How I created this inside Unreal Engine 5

Hence, we create few master material or unique material, and the rest are all instances.
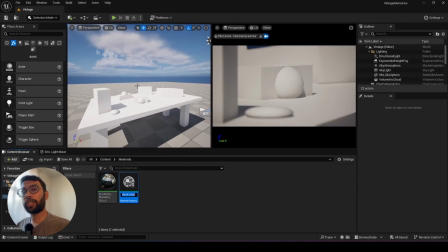Instances are child material of the master material.
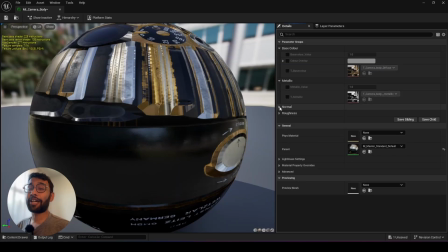Instances are super handy when it comes to changing a certain parameter or you just want to swap textures for your props.
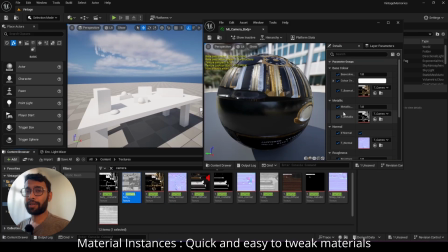You don't have to open your master material every time. The converted parameters from the master material
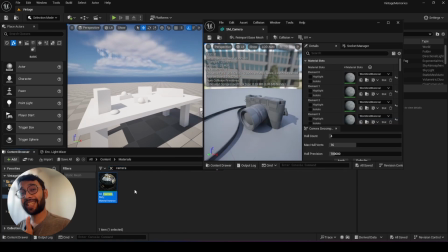are then now used in the instances and you can dynamically change it.
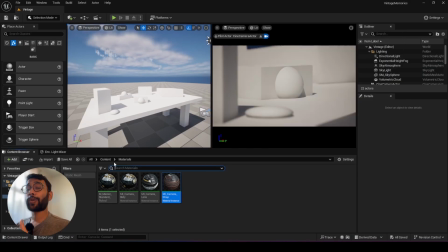Few of my props in my scene also had a glass element.
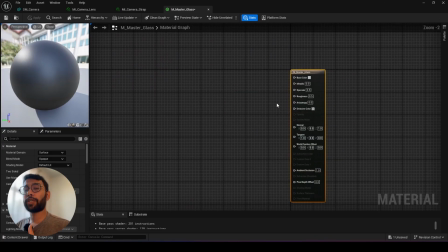So I went ahead and created my second master material only specifically for my glass objects.
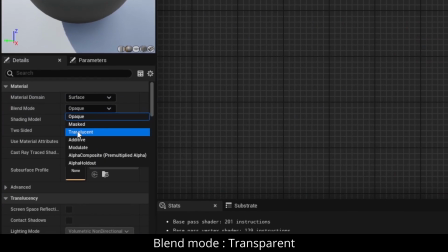Once I converted my blend mode to transparent, I also wanted to use the metallic and roughness maps.
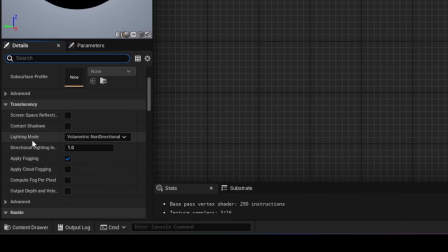So to do that, I had to go to the lighting mode and change it to surface translucency volume.
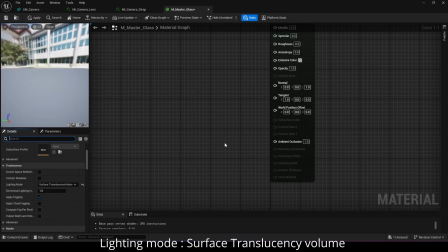Now I was able to use my roughness, metallic, and my other maps. Glass materials are often super expensive for rendering, and hence having a simple glass material is always beneficial.
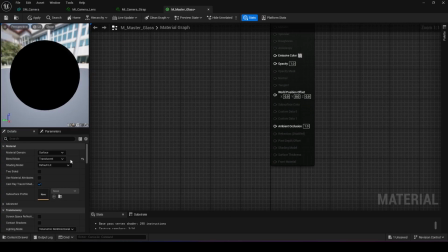It is also nice to use the index of refraction, which is also known as IOR, because in real life,
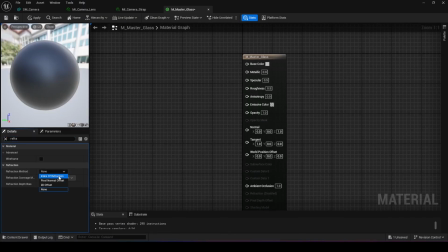glass exactly behaves like that when a light is passed through it or hits the surface of the glass. Once I was done with creating all my master material, which are in my case only 2 of them,
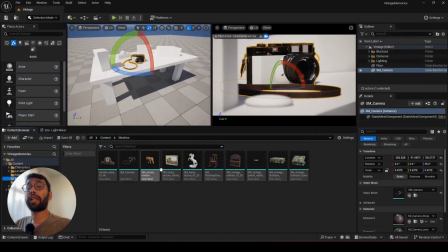I started creating instances and started applying to the objects that I wanted to place in my scene.
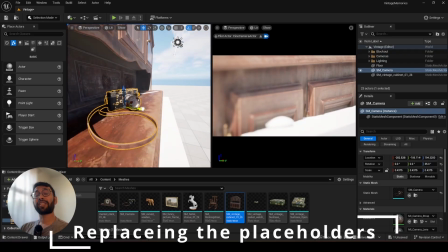Now, I started placing my props inside my scene and started replacing my placeholders.
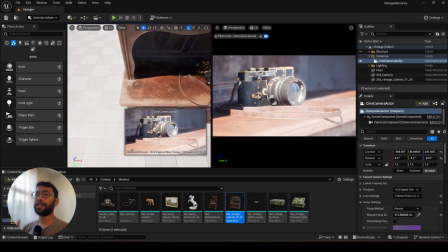I was very careful with how I align them because I know exactly from my blockouts which props are actually going to be in the scene.
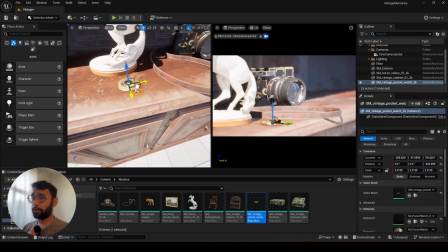I started placing objects around my hero props as well because I wanted to create more depth in my scene,
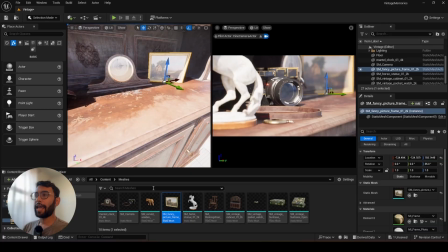and hence in my case my hero prop was the vintage camera. Hence I wanted to make sure that I am
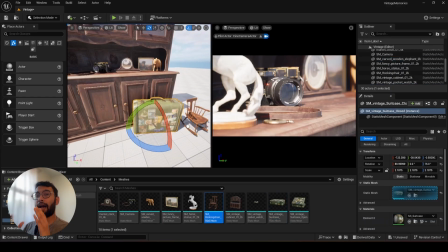placing my objects around it in a way that I have something in my foreground and also something in my background to create that depth. Now, few people might actually stop here, but I went ahead and started adding few more details because like I mentioned before,
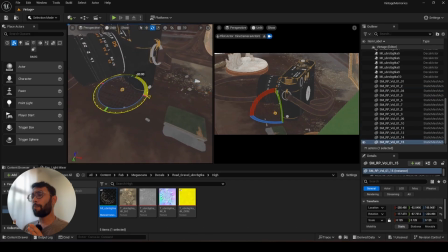I wanted to make it look like more vintage and more kind of a old furniture which is unused for a while, and that's the reason why I added few more rubbles, few more decals on the surface to make it look more old.
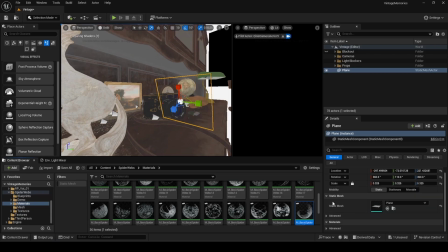I also added few cobwebs to add more story and drama to my scene. Since I knew that my camera is gonna be a close-up camera, adding these details was very important.
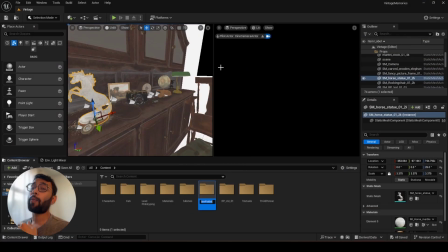Once I was happy with creating my entire scene, I went ahead and created a folder for my HDRI,
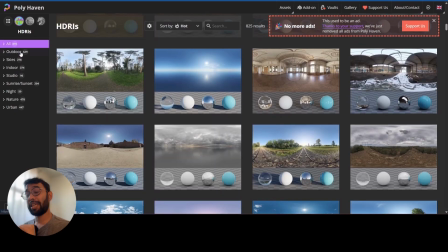and I downloaded my HDRIs from the same website that I just mentioned before, which is Polyheaven.
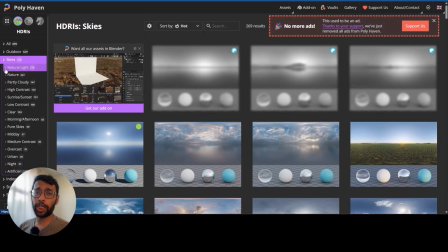They have a huge collection of HDRIs, which is all free to use,
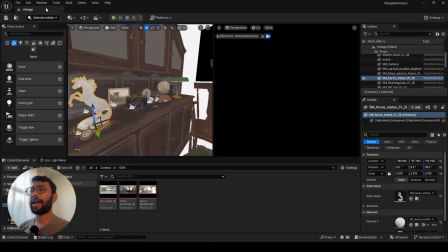and I downloaded a few of them that I thought might suit my scene here. So now is the fun part, which is lighting up the scene.
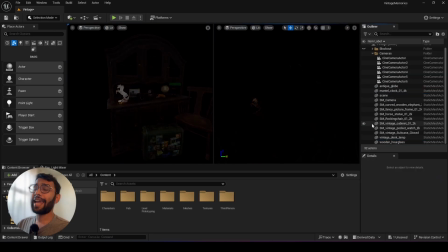I went ahead and deleted all my lights in my scene, and I started placing the HDRI in my scene. But wait a second, to add an HDRI to your scene,
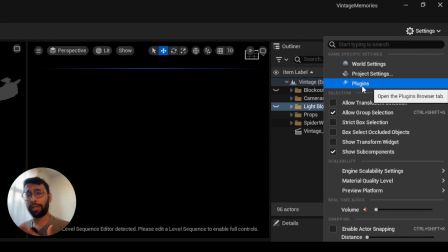all you need to do is go to the settings, go to plugins from there, and type HDRI, enable it.
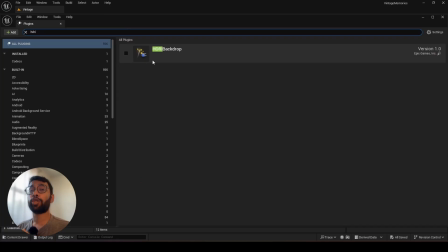Unreal will ask you to restart your engine.